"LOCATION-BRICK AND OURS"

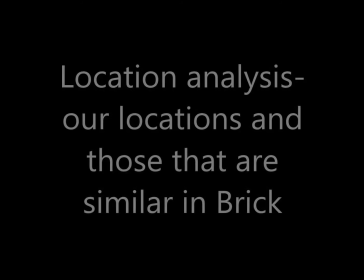0s
So when watching the film Brick, we as a group decided that we wanted to try and
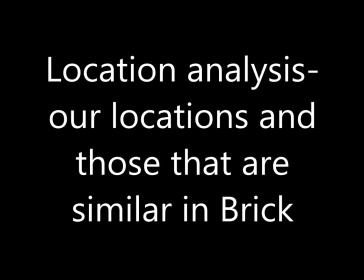7s
recreate some of the scenes that we saw in Brick and the locations that they used, because I thought they were really effective as part of a neo-noir.
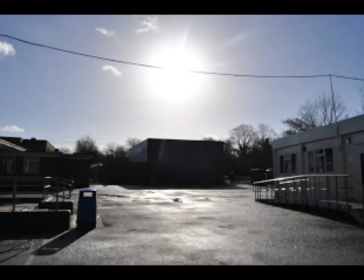17s
We decided to use a suburban kind of look, which is why we went for the school, which you can see in this shot here, which we thought was very similar to the scene of which you see in Brick when he is standing outside the building and there's kind of like a blue industrial
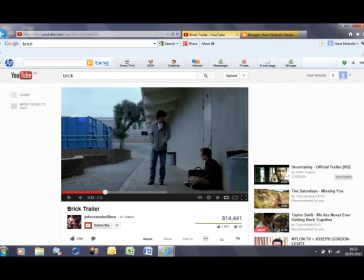31s
area behind him. We thought this kind of had a good effect as it kind of made it into a neo-noir as it brought it up to date, because it was at a new school and it was more like industrial looking and a bit more dangerous, as it seems.
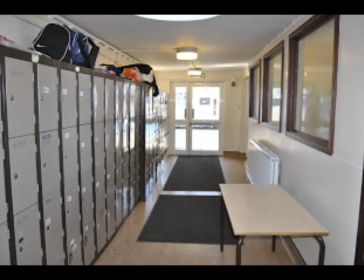46s
Also, we decided to use lockers as a location for the beating up scene between Dom and Jake,
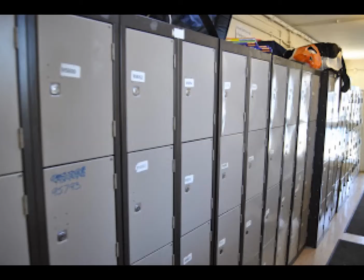53s
as we felt this would kind of have like a rough edge to it, and it seemed like a place that's kind of secluded, so not much help can get to them.
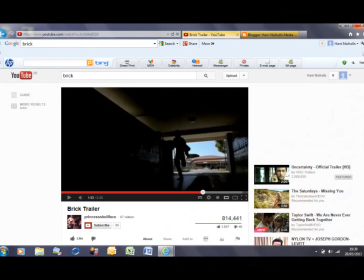61s
Whereas we kind of contrasted this to how they use the lockers in Brick, as he's kind of using it as a way to be free when he's running away, but then also it's similar in the sense that he was being chased, so the string of corridors that kind of acted as almost a barrier, because the person who was chasing him knew where he was going.
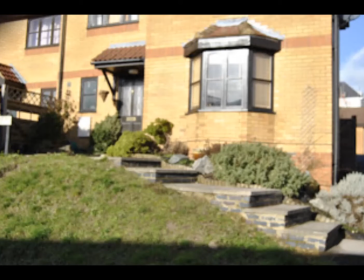78s
We also used just a establishing shot of a house from outside, and we have like the Venetian blinds in the window, which bring in a convention of film noir and neo-noir, and it's kind of like a stereotypical house,
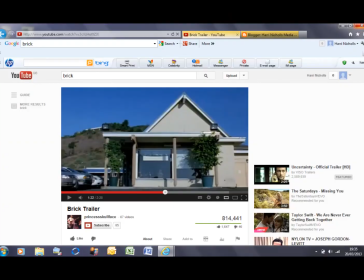93s
quite homely, but also quite secluded on its own, like it's not attached to anything and it's on its own land.
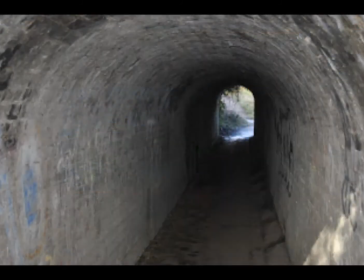99s
And finally, we found this location we thought was really good. The tunnel scene, which is kind of like a main location in the film for Brick, where the character of Emily is found dead, we thought was really effective, and the way they used the camera when they put the sheet over the camera to bring it into the next scene when he's pulling the
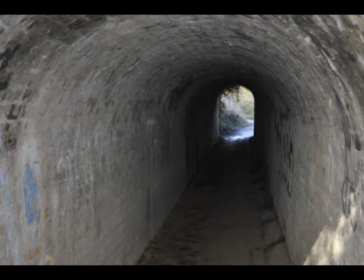117s
duvet over his head. So we were going to try a similar thing. We found our own tunnel, which is very similar to that of the one in Brick,
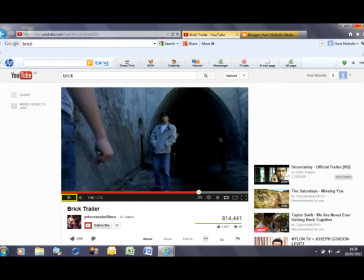124s
as it was started quite wide and went narrow towards the end, and we were going to have a person perhaps at the other side of the tunnel, depending on if it fitted in with our storyline and everything, and didn't look too like out of context. But the dark shadowing that was created at the other end of the tunnel actually looked really well,
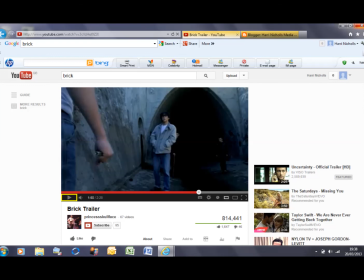142s
because it kind of added to the drama and emphasised the drama that was going on within the film. So I want to try and see if we could recreate this.